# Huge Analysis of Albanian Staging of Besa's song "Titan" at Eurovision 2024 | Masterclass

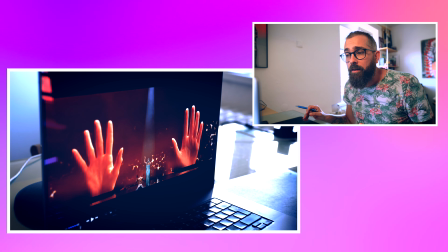Why you need it? As much real you can keep it.
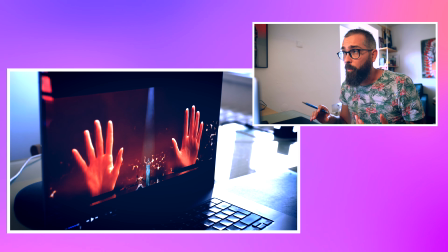Like, imagine that the best Hollywood shows nowadays, they mostly using the real props again, you know, the practical effects.
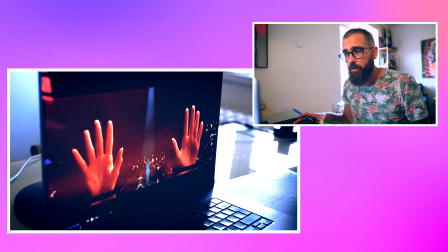They try to be as much real as possible because it narrates better.
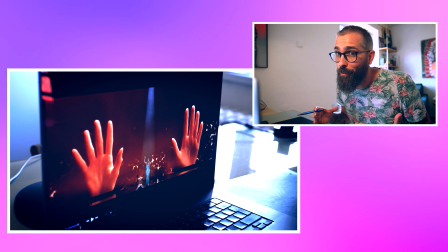It just narrates better. The brain accepts it's better. It's a little bit more expensive, but it feels more natural.
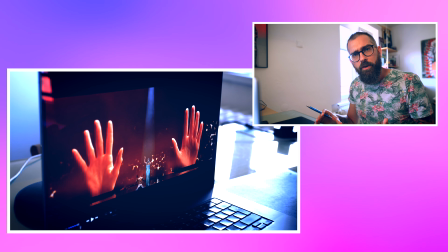You can more cope with it. You can more be in the story as a viewer. You trust the surroundings.
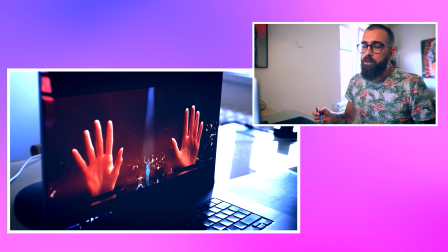In here, you don't need to spend so much money, actually. You don't need to complicate yourself things with reality, because you have real people over there.
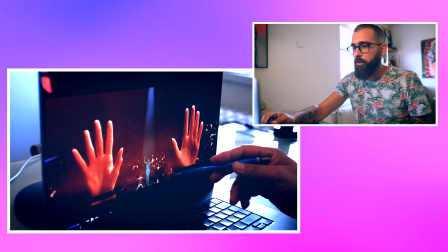It's live show. You have those two people, amazing story building up. Now you have this, and no one is following the lyrics.
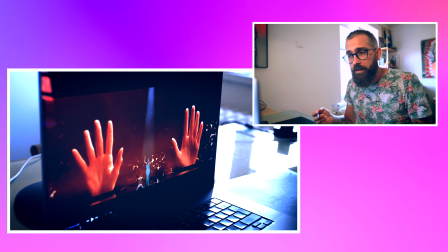Yeah, just forget about that somebody is following the lyrics, really.
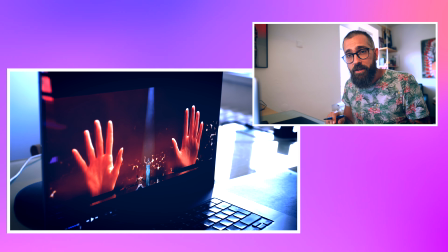Make it the way that no one really understands to make an amazing experience from it.
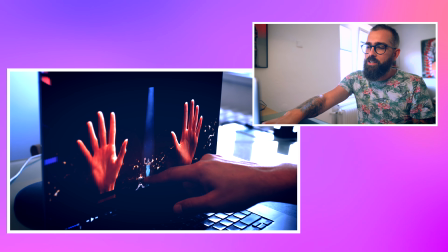This takes so much attention. Another way, of course, the subject, the dancer, is showing both hands up, right?
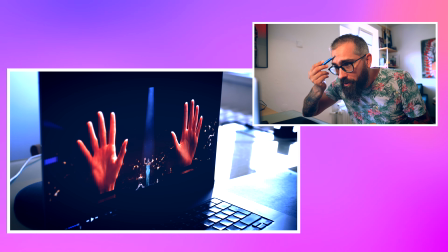So probably it's her hands. But your focus, because the brightest point in here is Besa's hand.
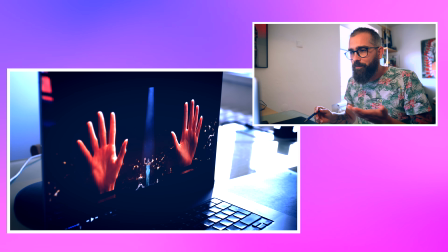You say like, what? Confusion.
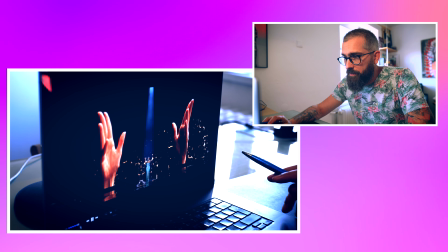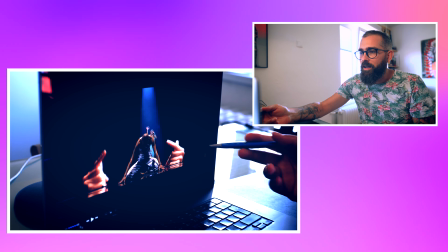So you don't know where to focus, you know? And now this makes even no sense. Like, hands are doing something, she's doing this, the dancer is like this.
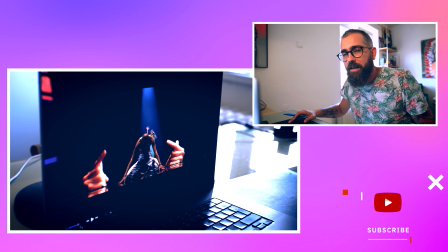It's guilt. What is going on? Nice
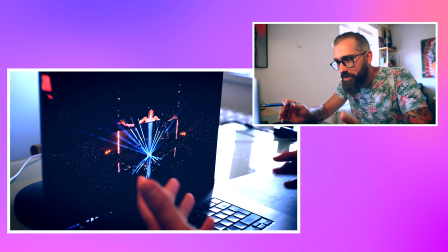Like, I don't like the graphics, but the shot is nice. But then they stay so long over here.
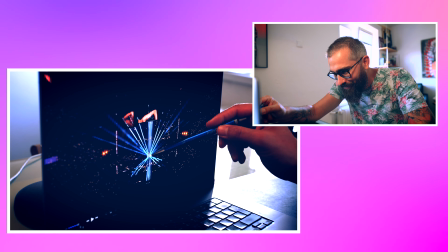Your eyes focusing here. They should focus also in here. And the dancer actually you're focusing over here is here, you know?
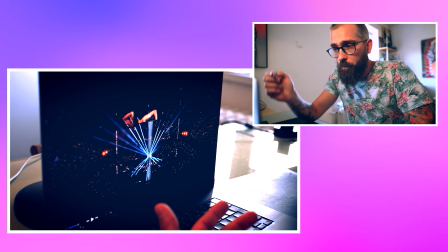It's like, what do you want to say with this? Why none of this colorates?
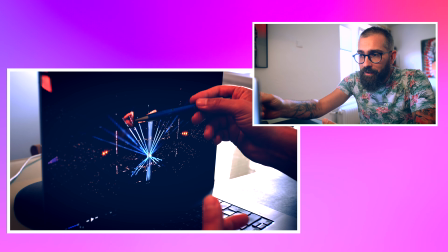White, it's not the same person,
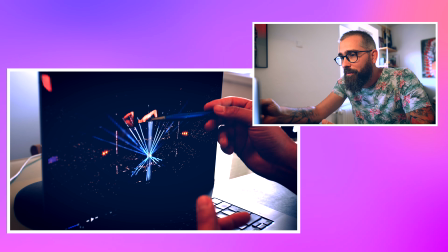like it's graphically done or pre-shooted, but it's not the same.
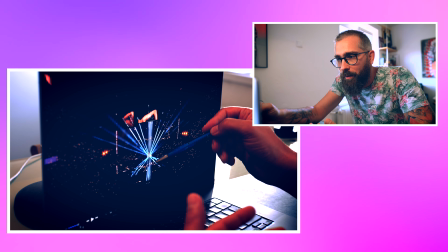It's not the same. Don't show me not the same. Why don't you project what you shoot over here from another camera?
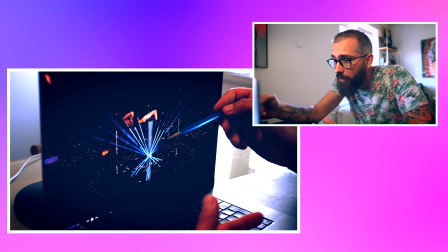Would be much better, of course, because in behind you would see her.
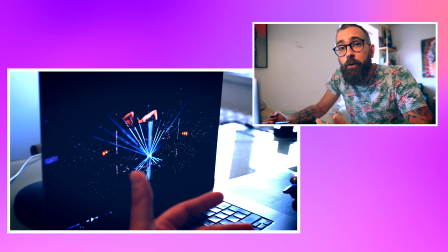But okay, if you want to make it concert wise, do it do it completely as a concert, not a combination.
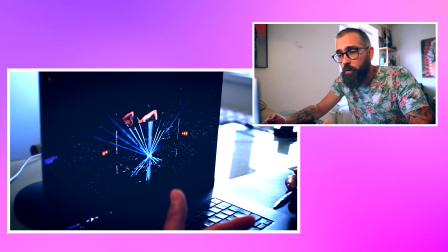Combination is not working. Choose one way and do one way.
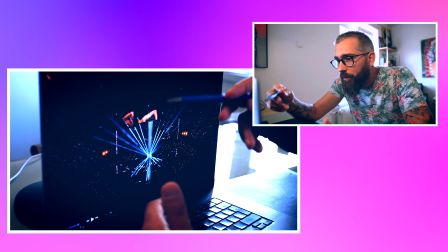Also here, you like use the whole arena, but it feels somehow small.
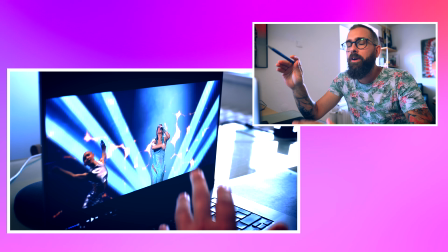Not. Also, you have like rhythms over there, but nothing is moving.
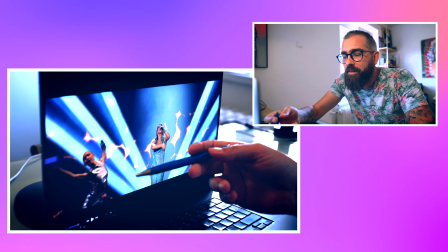The lights are not moving. Nothing. It's like the dancer, but the dancer is not already in your focus.
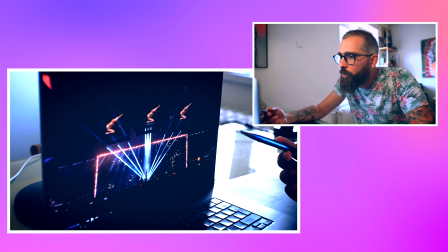It's her. The light works nice, but why you're using so many?
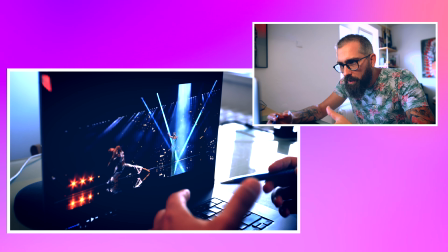Imagine that all the setup would be still in this setup, you know, like they would add lights, something, but they would keep it still this clean,
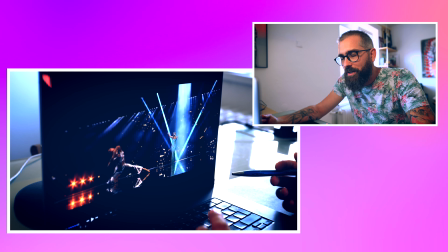clear, nice, intimate message, because the song so far is kind of like very gentle,
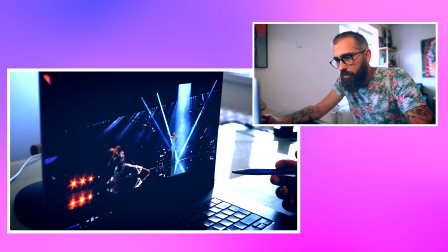beautiful, right?
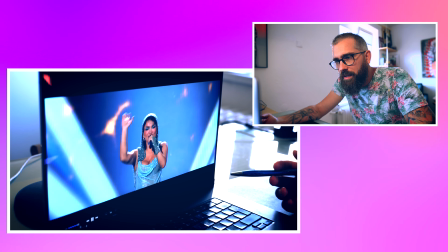Nice.
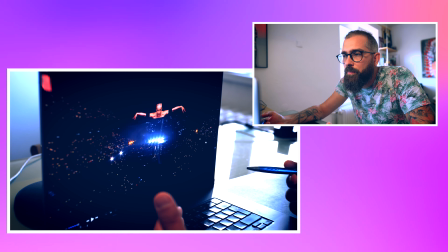So she's the Titan in disguise. Why this shot? What it should tell me?
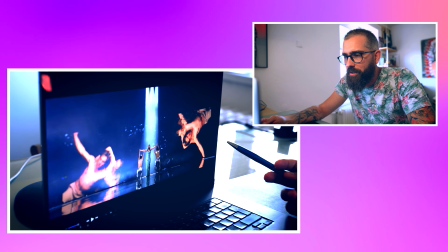Okay, they're loading. Now, and this, they start with concrete effects, and now this is what makes absolutely zero sense to me.
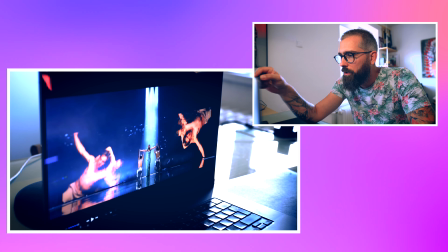You have a couple or man and a girl dancing somehow, something in weird angles,
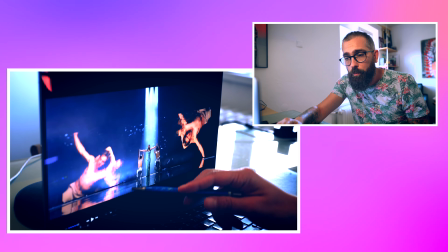okay, but also her other dancers over here were completely different dresses, her in completely different dress.
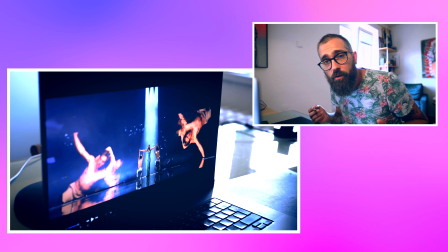Like, there are like so many elements which neither of them it's talking to each other.
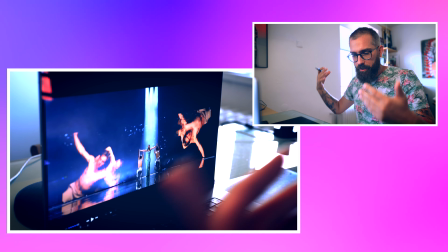They're like imagine you go to the shop, you have a regal, and they will write sweets, but there will be just not sweet.